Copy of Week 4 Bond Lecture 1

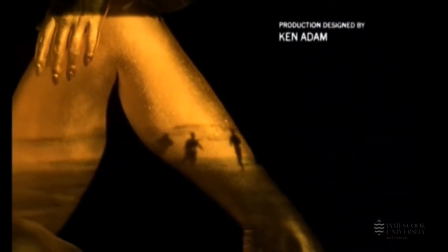[8:21]
So knees become hills that Bond must traverse. Nolan's body is a runway for a plane.
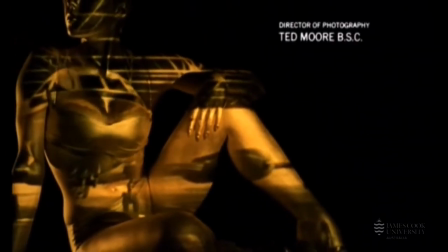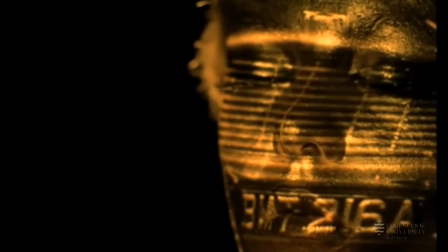[8:34]
The grill of Bond's Aston Martin masks her face.
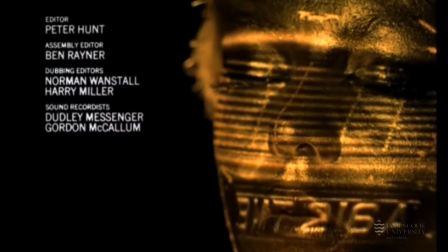[8:38]
Her lips are replaced by the ever-switching decoy license plate of the Aston Martin.
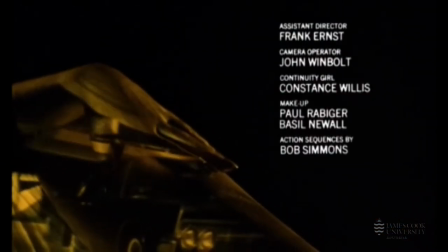[8:47]
The length of torso so, is a road along which cars race.
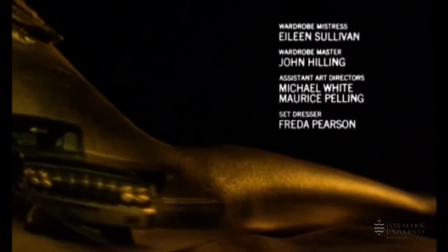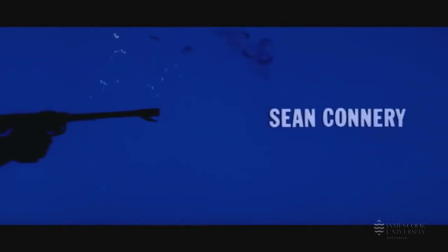[9:00]
Maurice Binder returned to the franchise in 1965 to direct the titles to Thunderball, which featured several sequence firsts.
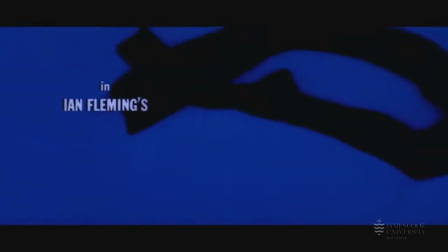[9:08]
The use of optical compositing techniques, in which elements filmed separately are then combined by layering the negatives together,
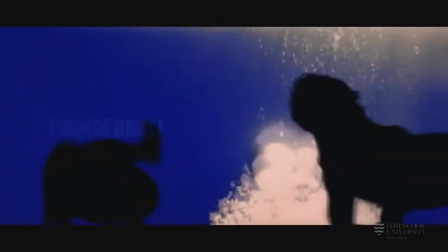[9:15]
and the use of kinetic typography, with the title cards rippling on and off, and because it would happen eventually,
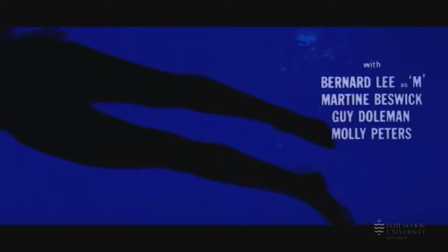[9:23]
the first appearance of full nudes in a Bond film. Binder adopted Brown John's burlesque silhouettes and made them even more provocative
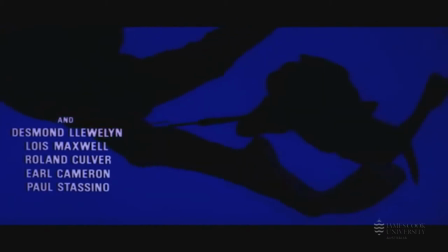[9:31]
while contextualising them in the same modernist aesthetic that he first applied to Dr No,
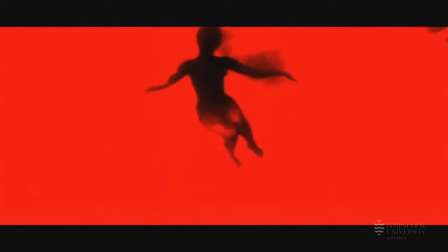[9:36]
integrating them into minimal compositions with bold colours and clean, justified typesetting.
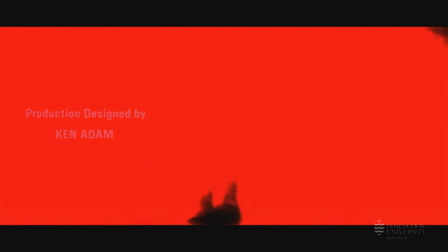[9:41]
If there were a point of origin for the Bond title sequence, it would be Thunderball. This is due not only to its abundant silhouettes and thematic backdrops, but also to its compositions and assembly,
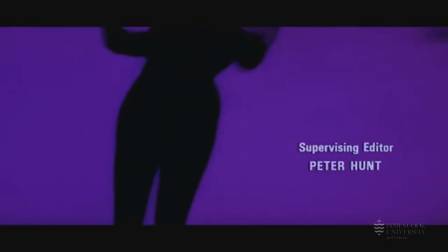[9:52]
creating a self-contained graphic world that bestows the sequence with a dream-like quality common to all Bond title sequences to follow.
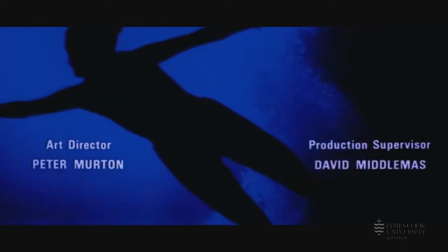[9:59]
Binder also introduces a narrative thread and the element of danger in the form of divers pursuing their female counterparts,
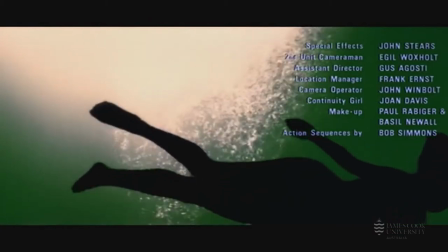[10:05]
giving the sequence greater relevance to the film that would follow. And while both he and Brown John had previously incorporated thematic elements into their sequences,
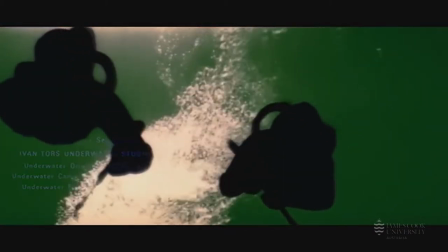[10:14]
Thunderball was the first to holistically embrace the theme as its premise, with water seeping into every nuance of its design.
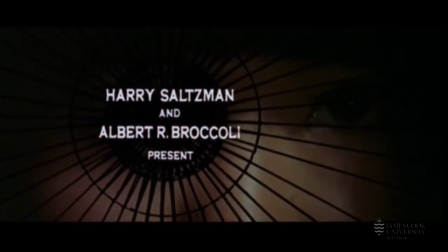[10:21]
Binder's sequence for You Only Live Twice from 1967 further evolves his experiments with optical compositing,
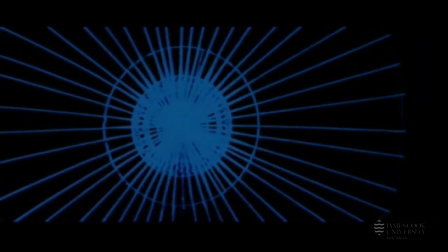[10:28]
this time creating windows from silhouettes through which other imagery is seen.
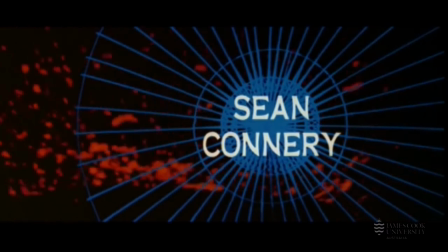[10:33]
Its composites are sophisticated and fluid, often blending together several animated elements at once.
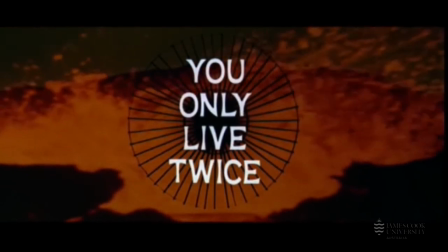[10:39]
He also integrates partially lit subjects and photographic backgrounds for the first time,
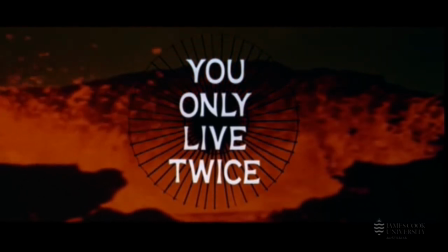[10:44]
creating palettes and compositions which are almost certainly influenced by the exotica movement of the
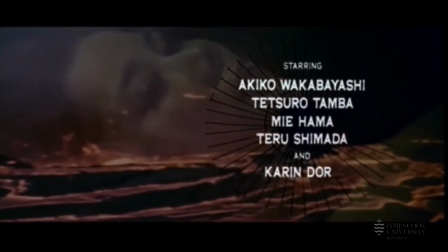[10:49]
1960s that's typified in the tropical album covers of Arthur Lyman and Martin Denny.
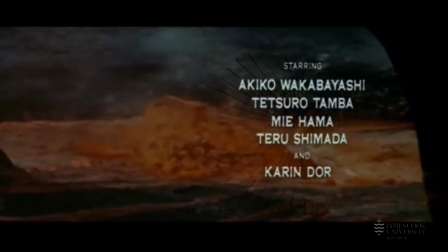[10:55] One for your dreams.
So to leap through a few key Binda titles and to get a sense of how the sequences evolved over time,
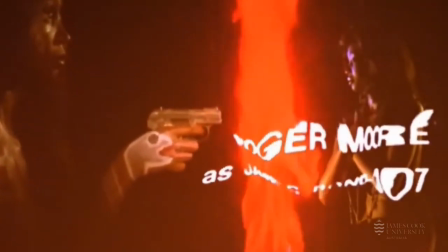[11:08]
we'll look next at Live and Let Die from 1973, perhaps Binda's boldest sequence and still the most aggressive entry in the franchise,
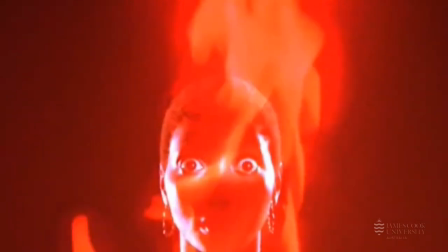[11:16]
mixing blatant nudity and dramatic lighting with plenty of fire seen mostly through the eyes of a burning skull.
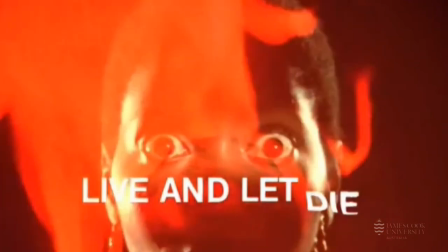[11:23]
Hard edits and crowded compositions work in concert with Paul McCartney's iconic theme song,
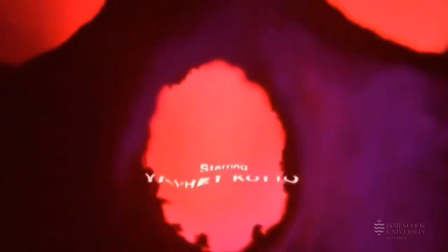[11:29]
matching its frantic pacing at the onset with fast actions set against red and oranges, then cooling to a pallet of blue sparks and smoke as the track slows,
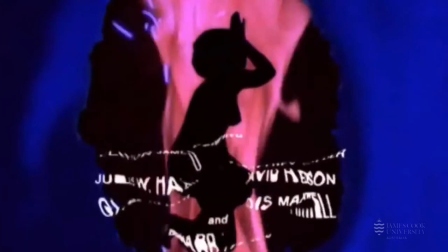[11:38]
and returning again to warmer hues as the sequence closes in the hands of a woman.
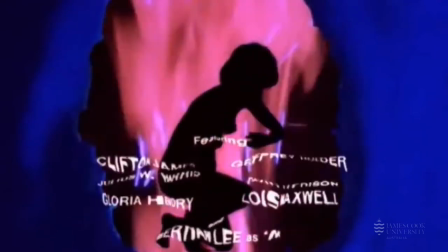[11:43]
Binder employs a similar yet more refined type animation technique as he did in Thunderball, warping the text as though seen through water.
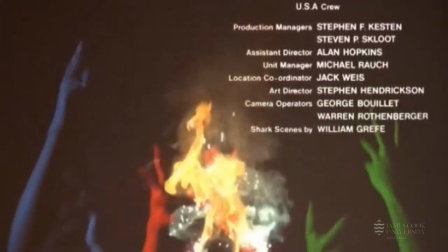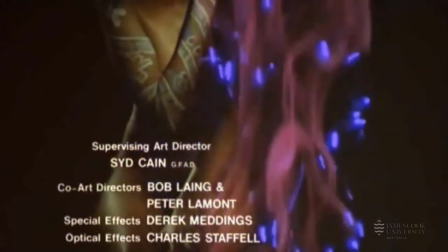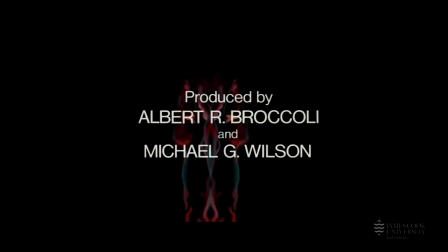[12:09]
Binder met head-on with the mid-1980s in the sequence for A View to a Kill in 1985. He matches Duran Duran's high-energy pop theme with an equally loud palette of neon paint applied to guns and women and filmed under blacklight.